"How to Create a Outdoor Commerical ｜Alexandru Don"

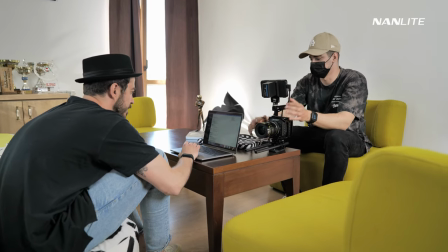(4:04)
Here you can see me talking with my assistant director, which was from the client side.
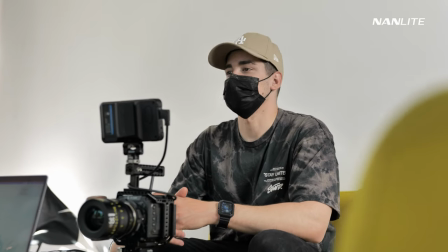(4:11)
He was helping me out with the products, making sure the products look good,
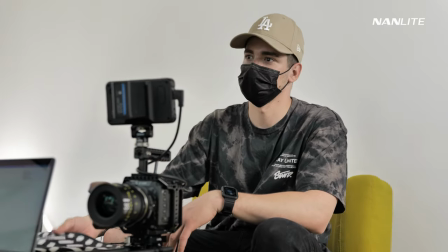(4:16)
making sure we stick with the idea and all that.
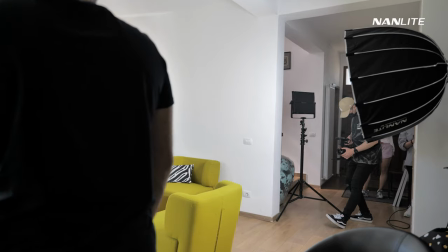(4:21)
We also used a Nanlite mix panel 150, but not on these shots.
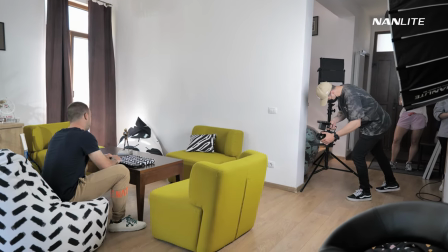(4:27)
You can see it in the background a little bit. Everything was handheld, so I think I did a pretty good job.
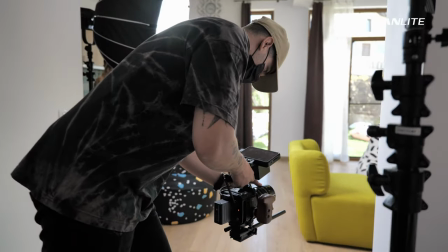(4:35)
It's not that shaky, it looks pretty good.
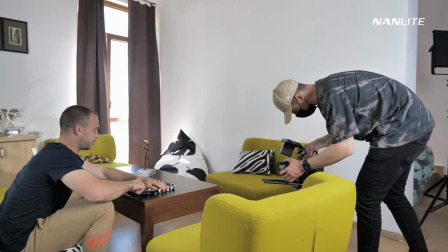(4:37)
The widest lens that we used was a 35 millimeter because I wanted to have that cinematic effect.
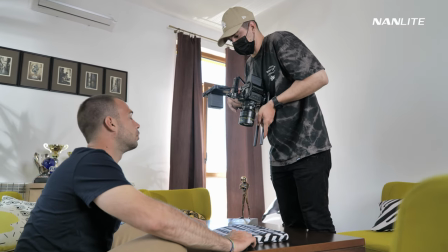(4:46)
We chose to use 35 and 50 millimeters. You're gonna see when we go outside.
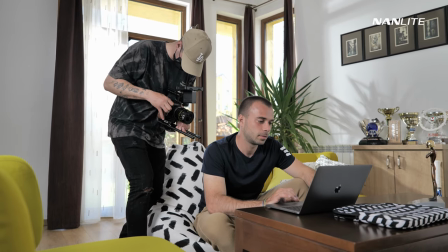(4:53)
Now you can see me getting the shots that I wanted with him, scrolling down the client's website.
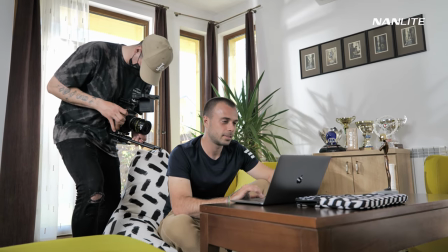(4:59)
We also have a few product placements inside the room.
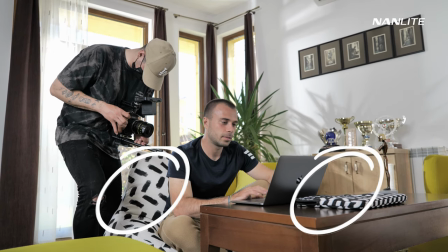(5:04)
There are a bunch of bean bags and products from the client itself.
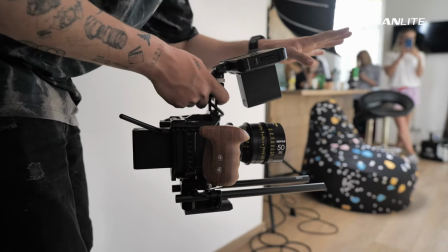(5:09)
So we're trying as much as possible putting their products
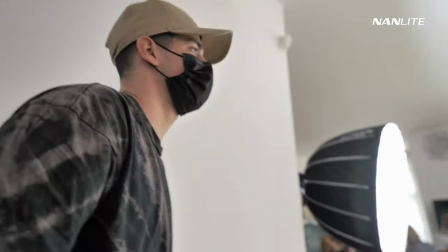(5:14)
everywhere in order to make a brand awareness as much as possible.
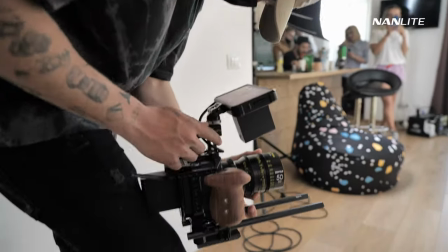(5:21)
Here I switched to the 50 mil for the shots where he goes and opens the door.
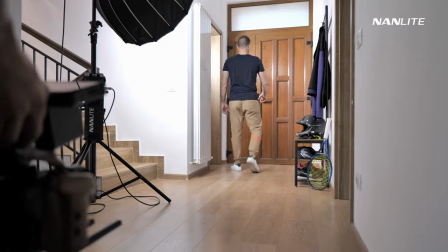(5:28)
I couldn't light the way I wanted because the house was pretty small,
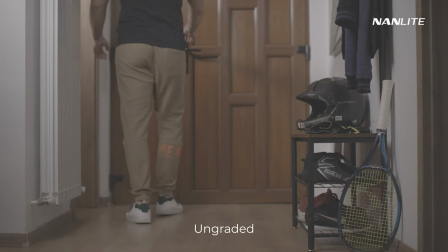(5:33)
so I kind of went for a super high key lighting and trying to balance the light with the outside.
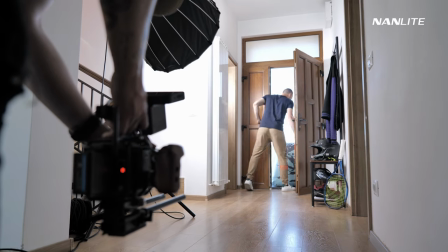(5:42)
As you can see on the BDS camera, it is really, really burned out outside.
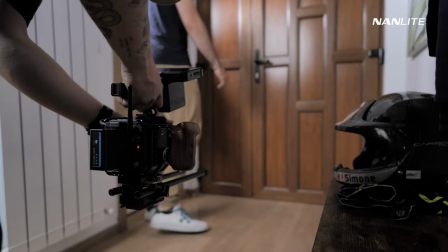(5:47)
It was really hard to balance. Luckily, the Forza 500 did a great job and the dynamic range of the Zcam E2 F6 was exceptional.
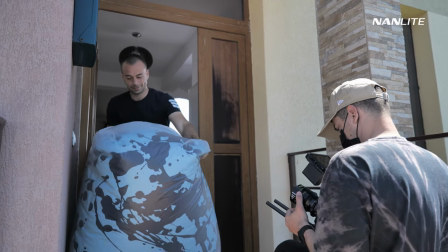(5:56)
So, a few shots with him, just pulling the bean bag, getting it out, getting it in and all that.
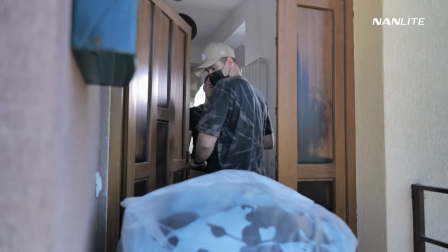(6:05)
And it was pretty funny. It worked out pretty fast.
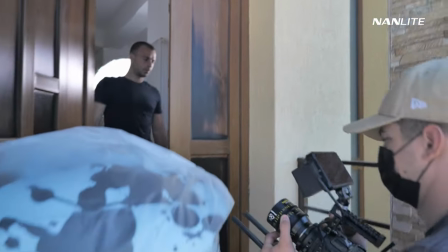(6:08)
I think Simone has a built-in actor inside of him because he was on point every time.
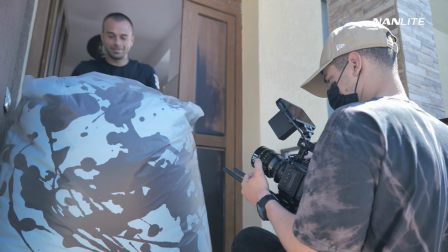(6:15)
Every piece of advice I was giving him towards acting, he was implementing it right away.
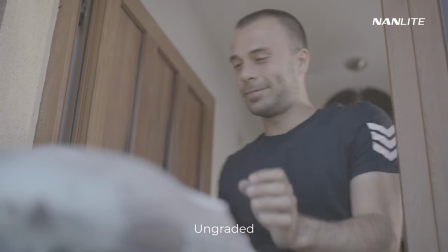(6:23)
And this is like the best scenario whenever you work with actors. People need to like understand the process.
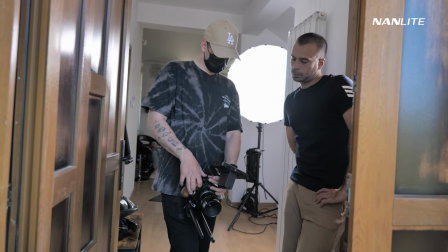(6:30)
People need to be committed to play. And you also have to show them from time to time how they're looking.
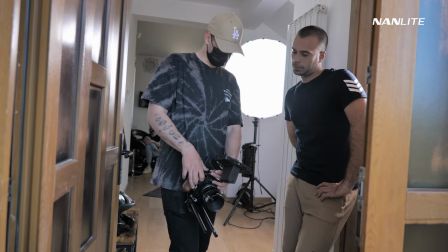(6:37)
Maybe they can improve the acting.
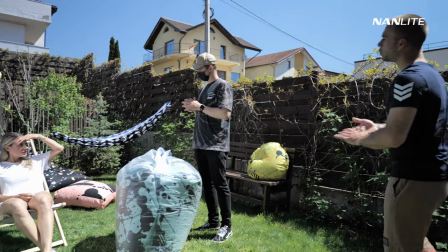(6:41)
Here we're going outside where it was damn bright and a 4x4 would have been amazing,
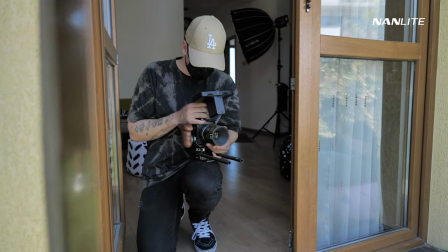(6:49)
but unfortunately we don't have one, so I kind of have to invest in one. But we kind of like for the wide shots,
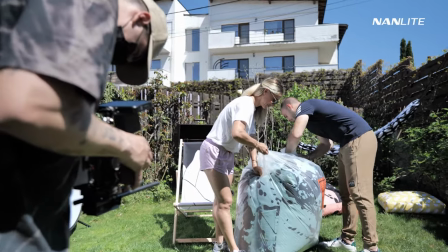(6:57)
we didn't put diffusion because we cannot see their faces that close.
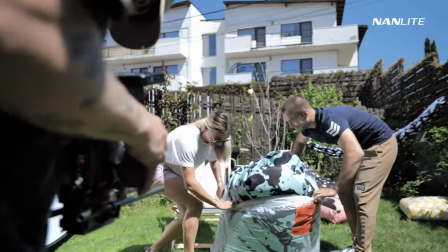(7:04)
But for the shots that you've seen in the video and the close-up shots, there we have diffusion.
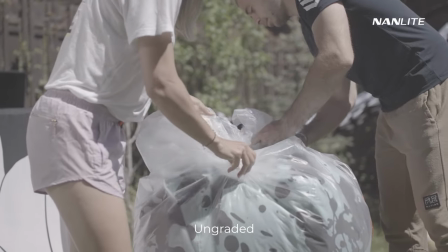(7:11)
But what we did in order to not have this really ugly shadows on their faces, we had a Forza
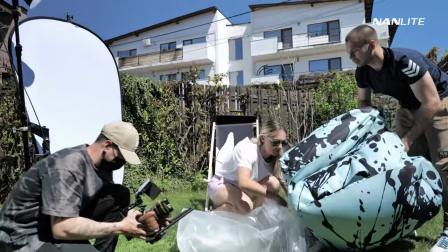(7:20)
300 with V-mount batteries hitting them on from the side and a bounce board
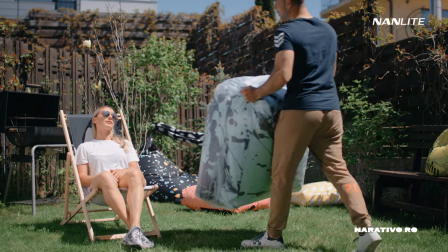(7:28)
filling up the shadows in order to have a smoother shadows,
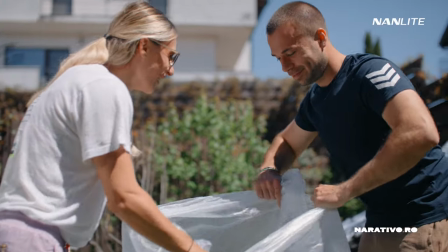(7:33)
not that harsh. And I think it turned out pretty good.
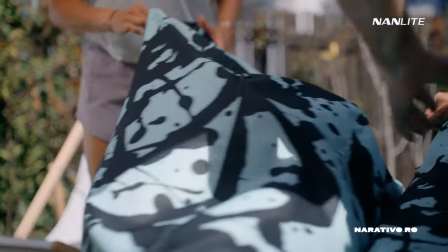(7:38)
I usually like to use diffusion when filming in this harsh lighting, but for this situation we did not have.
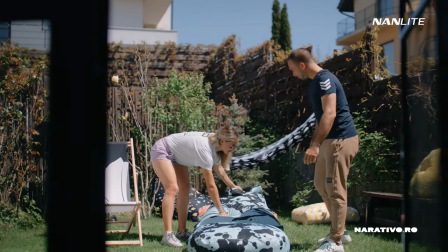(7:45)
So I think it turned out pretty good. The Forza 300 right here was doing such a great job.
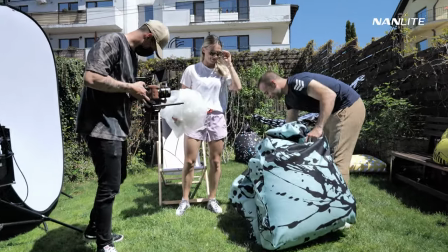(7:50)
It was filling up the shadows even though it was extremely bright.
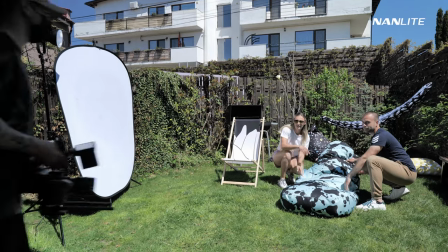(7:55)
So yeah, that's amazing.
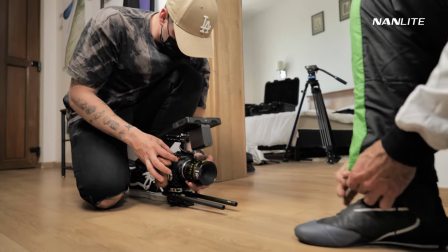(7:57)
Moving back to the scene where they get ready, I'm giving instructions on how to tie their shoes, what to do and all that.
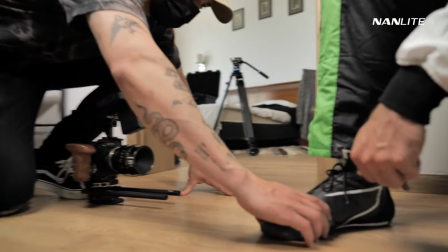(8:06)
It was pretty basic stuff, but we wanted to have a little bit of a more dramatic lighting.